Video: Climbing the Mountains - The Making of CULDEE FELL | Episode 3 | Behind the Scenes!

To make the story more immersive, sets building is very important.
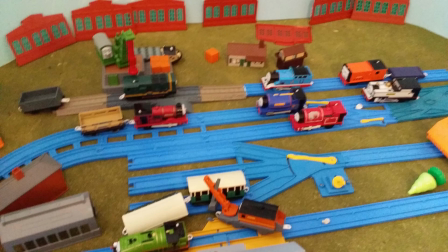(0:08)
We were used to building sets that are flatter, like the countryside, mainline and stations.
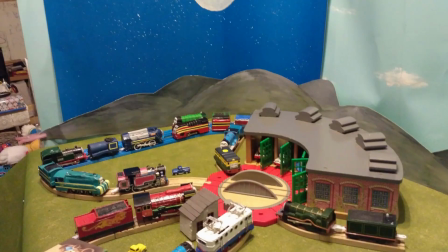(0:16)
But this time, we have to recreate mountains. To make it look believable, I don't think a simple camera angle trick would do.
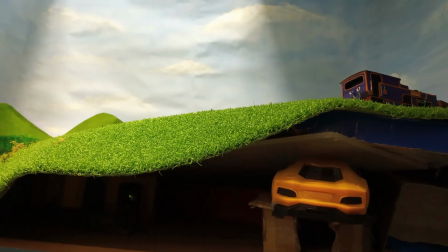(0:26)
So, as you can see, I've built physical inclinations with a little plastic board I found lying
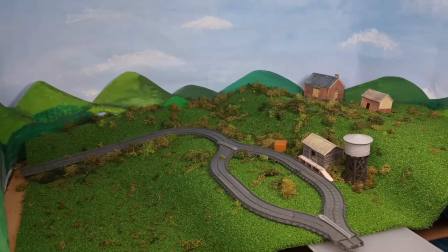(0:32)
around in my home and some boxes or any items underneath for support.
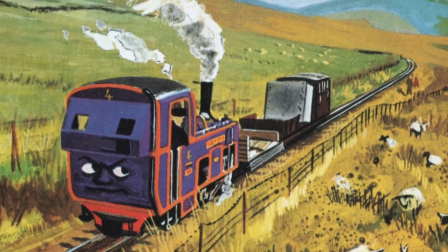(0:38)
We tried to keep the sets realistic and true to the original, so way before filming,
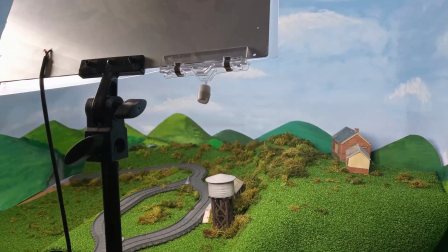(0:44)
we researched on the illustrations and real locations in order for the sets to base on.
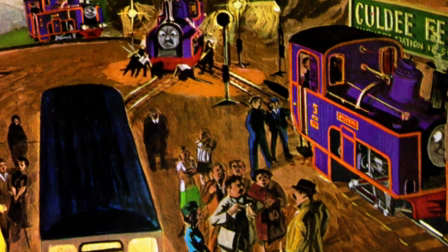(0:51)
Filming took place across two of my personal trips, one to the US and the other one to Iceland, and I've got things from both of them that contributed to this project.
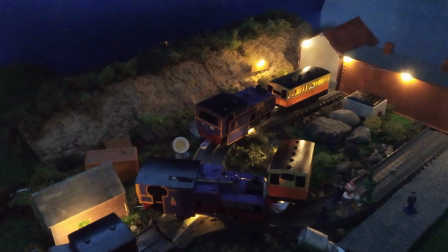(1:01)
From the US trip, I've got some rock face that ended up at the summit and some fence.
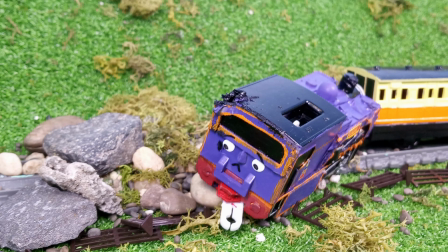(1:08)
And as for from Iceland, I've got some rocks back, and you can just see them casually lying everywhere.
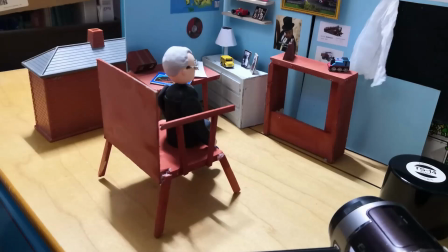(1:15)
In addition to these sets, we also need dioramas for close-ups, like Audrey's home and the manager's office.
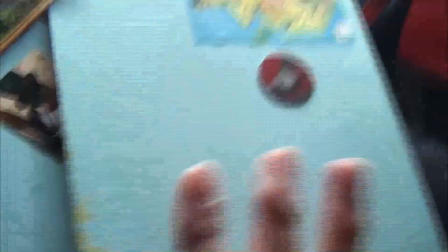(1:24)
Two sets actually utilize the same sheets for walls, just flipped over.
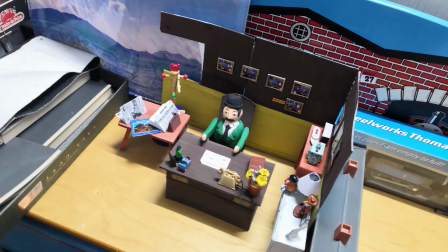(1:29)
That's why you'll always view the home from the right and the office from the left.
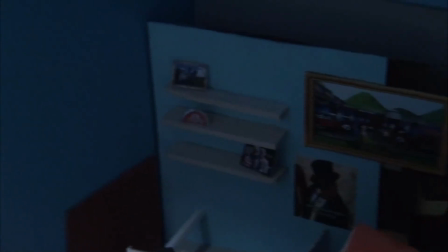(1:34)
I just love adding little details and easter eggs in these sets, and they were just so much fun to build.
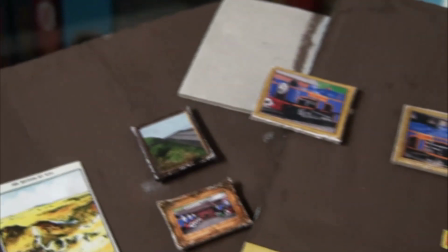(1:42)
As for the figures, the Reverend Audrey was made for the finale of our season 1,
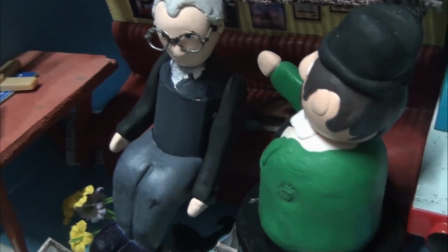(1:48)
while the manager was specifically made for this special. As all of his scenes involves him only sitting on his desk, he actually only has an upper body.
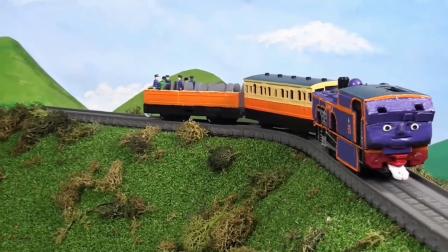(2:01)
Another fun fact was during filming, some of the coaches were still unnamed,
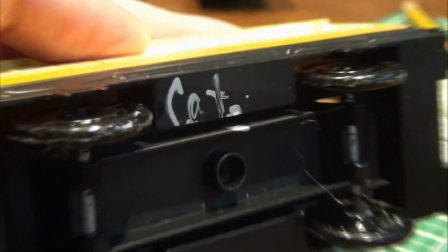(2:06)
so we have made markings under the carriage with numbers or other symbols to make sure that we don't mix them up.
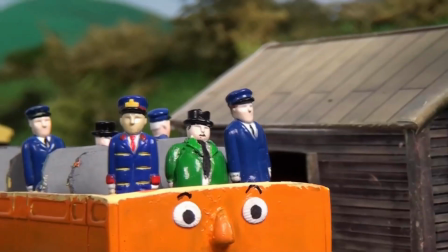(2:17)
Another thing I've made sure during filming is that no fishing wire should appear on the screen too apparently.
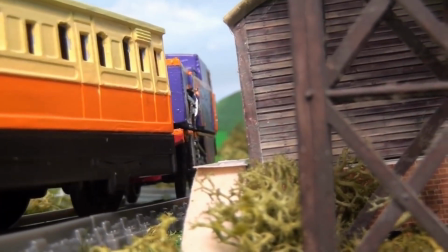(2:23)
You know sometimes when we film with the fishing wire still attached to the engine,
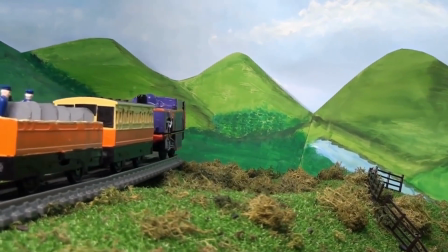(2:28)
but we not actually tightening it or using it, it curls up right in front of the camera and it looks really annoying.
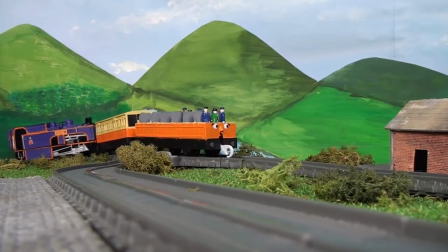(2:35)
I made a promise to myself not to allow that to happen, and if it did, I will force myself to reshoot that scene.